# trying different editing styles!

Hey guys, it's Lauren. Right off the bat, this is my editing Instagram and you should go follow it if you don't already. So today's video is either going to be really fun or really frustrating for me. As you can tell from the title, today I'm going to be trying different Instagram editing styles. Whenever I'm on Instagram, I always see these very different and distinct styles that are executed so greatly. So I thought to myself, how difficult would it be for me to try a completely different style? Today I'm going to be trying five different styles. I'm going to do an aesthetic style, a simple and smooth style, a warpy style, a cube 3D style, Which I'm very nervous about and lastly the very popular Amelia's bastard style. If you don't know who Amelia's bastard is You're living under a rock. I made a cute edit base Which I'm going to use for the aesthetic the simple and the warpy styles and then I made like a more edgy like bad bleep I need a bad bleep Base and I'm gonna use that for the 3d and Amelia's bastard style. Let's get started Okay,
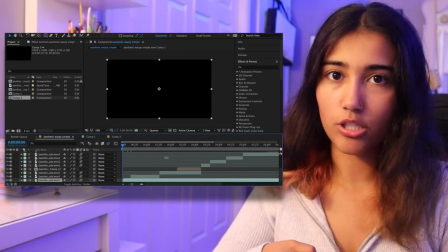[0:51]
so I'm gonna start off with the aesthetic style I already cut my clips and added twixter motion tile and brightness and contrast just to get that out of the way So the song is Strawberry Kisses,
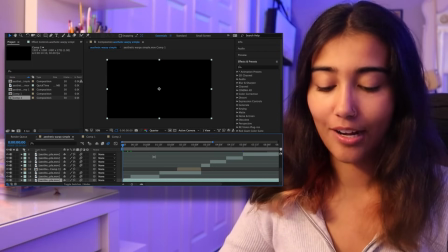[0:59]
so I made sure to download some like fruit backgrounds and some aesthetic overlays and backgrounds.
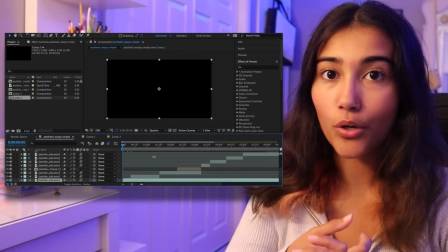[1:04]
I have like the little cheek blush overlay, have some Polaroid overlays, the paper tear overlays I think would be good.
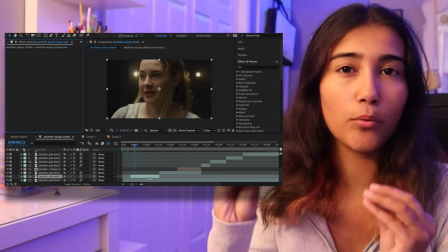[1:10]
So let's get started. Okay, so for the intro, I think I want to do like crumpled paper as the background because I see that a lot for like aesthetic edits.
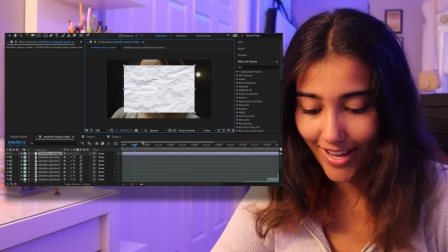[1:17]
So I'm just going to add that in. Please don't make fun of my desktop. And then when I see it, the paper's like moving.
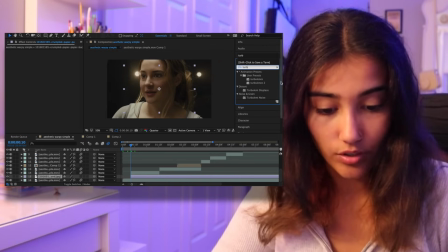[1:23]
So I think I have to add turbulent displace for that. And I have to do like that time 10 thing.
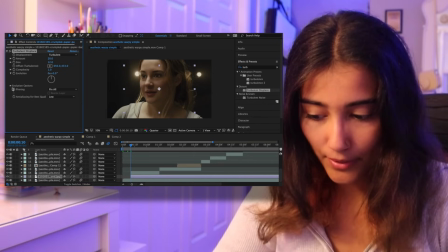[1:29]
You guys know what I'm talking about? Yeah, no, okay And it should like wiggle in the background,
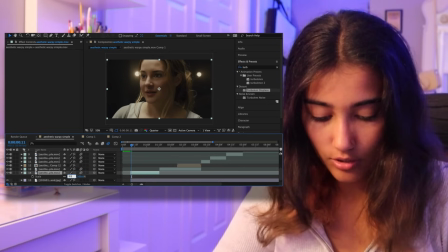[1:33]
which is pretty cool And I'm gonna decrease the scale of the intro so it's like that that looks pretty cool And I'm
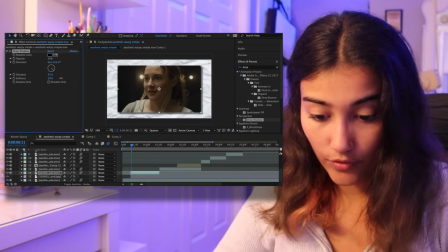[1:39]
definitely gonna add some film damage because that is very aesthetic I'm gonna add an adjustment layer and do that.
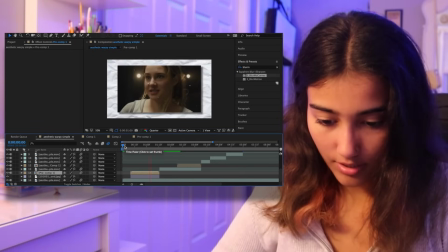[1:45]
Let's see how it looks That's cute.
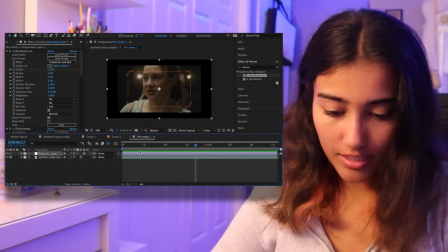[1:48]
I mean wait, let me have some wiggle to this adjustment layer I feel like needs to be more like fluid like aesthetic is very like yes
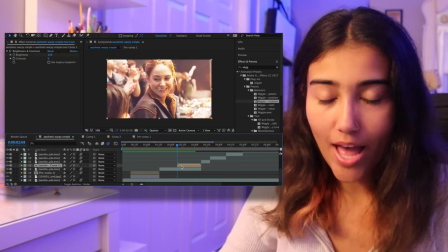[1:55]
So what I'm gonna do now is for this clip I'm gonna mask it and have like strawberries come from the background and then I'm gonna do like
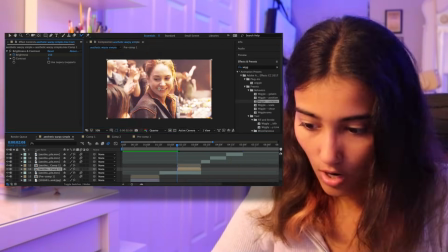[2:02]
a paper tear because that's very aesthetic Perfect mask. Okay, and then I'm gonna find this little cute strawberry overlay that I found.
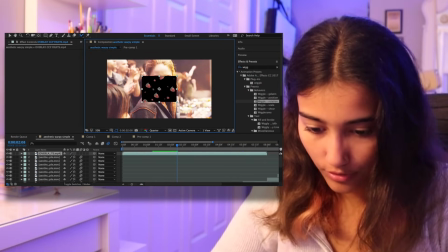[2:09]
It's called overlay CCP fruit So shout out to whoever uploaded this does that look as bad as I think
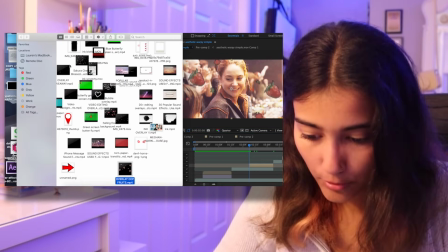[2:14]
it does and then I'm gonna get the paper tear overlay What is it paper tear center?
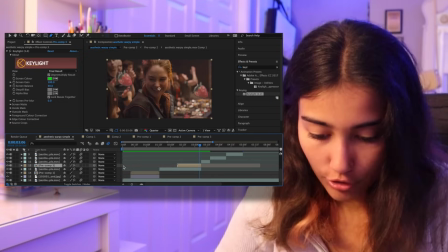[2:23]
oh my god that's that's so aesthetic right so i'm gonna have this zoom
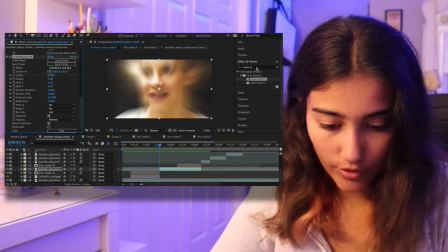[2:28]
out and then i'm gonna do a little vertical shake and then i'm gonna do
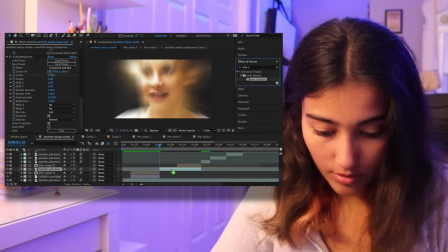[2:33]
a squeeze warp and i'm gonna do some glow disc
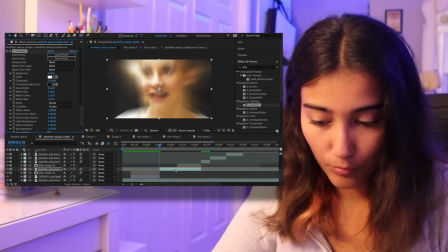[2:38]
because i feel like aesthetic editors wouldn't want it to be like shiny oh god not
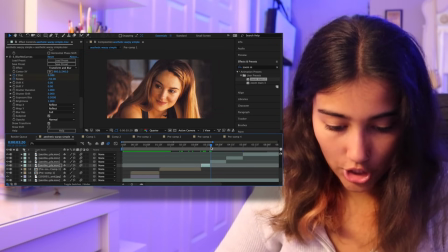[2:43]
like that okay so we're gonna add some blush on her cheeks here so let me go into my overlay i've had this for a while
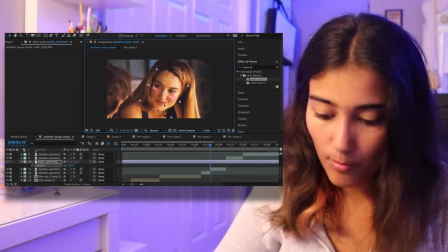[2:49]
and i've used it maybe once where is it it's like right here come on does it get more aesthetic than this oh my god okay let me get
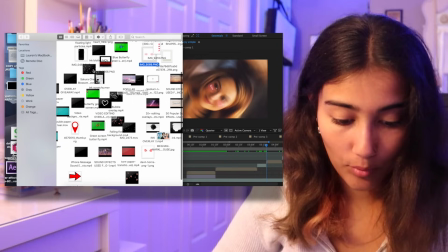[2:55]
a background what's that video i just downloaded i'm just gonna use the cherry blossoms that is good the cherry blossoms so cute okay
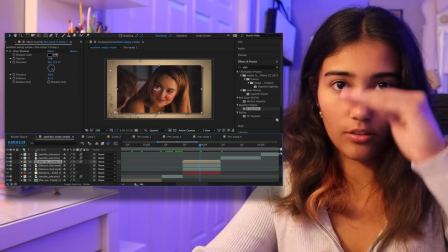[3:03]
okay so another thing aesthetic editors do all the time is that like horizontal like or like vertical like you know what i'm talking about that's good okay and then we
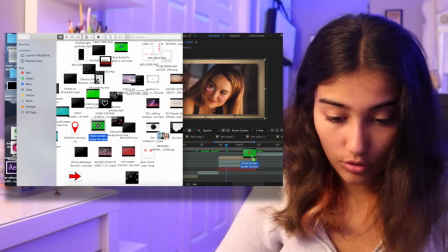[3:11]
are going to do the butterfly we've all been waiting for it she's cute she's iconic we're gonna have this butterfly fly right across the screen
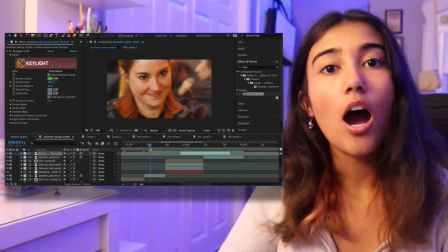[3:18]
just as she should oh that looks cute okay okay so I'm just gonna finish this and I'll come back to you guys when I'm done and I'll like
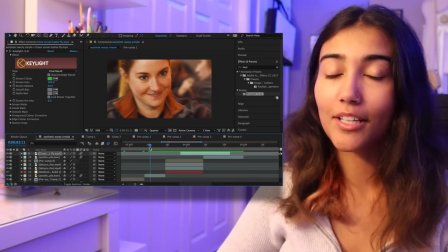[3:25]
rate my experience and we'll see how I did so see you guys on the other side okay so I think it's like an hourish later and I just finished the edit so here it is James Triss
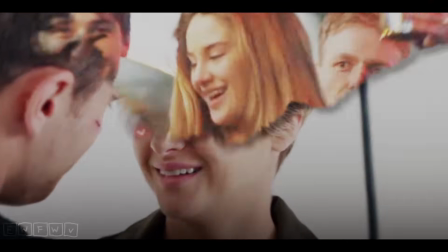So I think I did an okay job of nailing down the style. It wasn't technically difficult, but it was a little bit hard coming up with the transition combinations. So I would rate my edit in this style like a 7 out of 10. So in my opinion, some of the pros of this style are that it's very like vibey to watch. Like it gives you this very calm and like warm feeling. I feel like it's very easy on the eyes. There's not too much going on.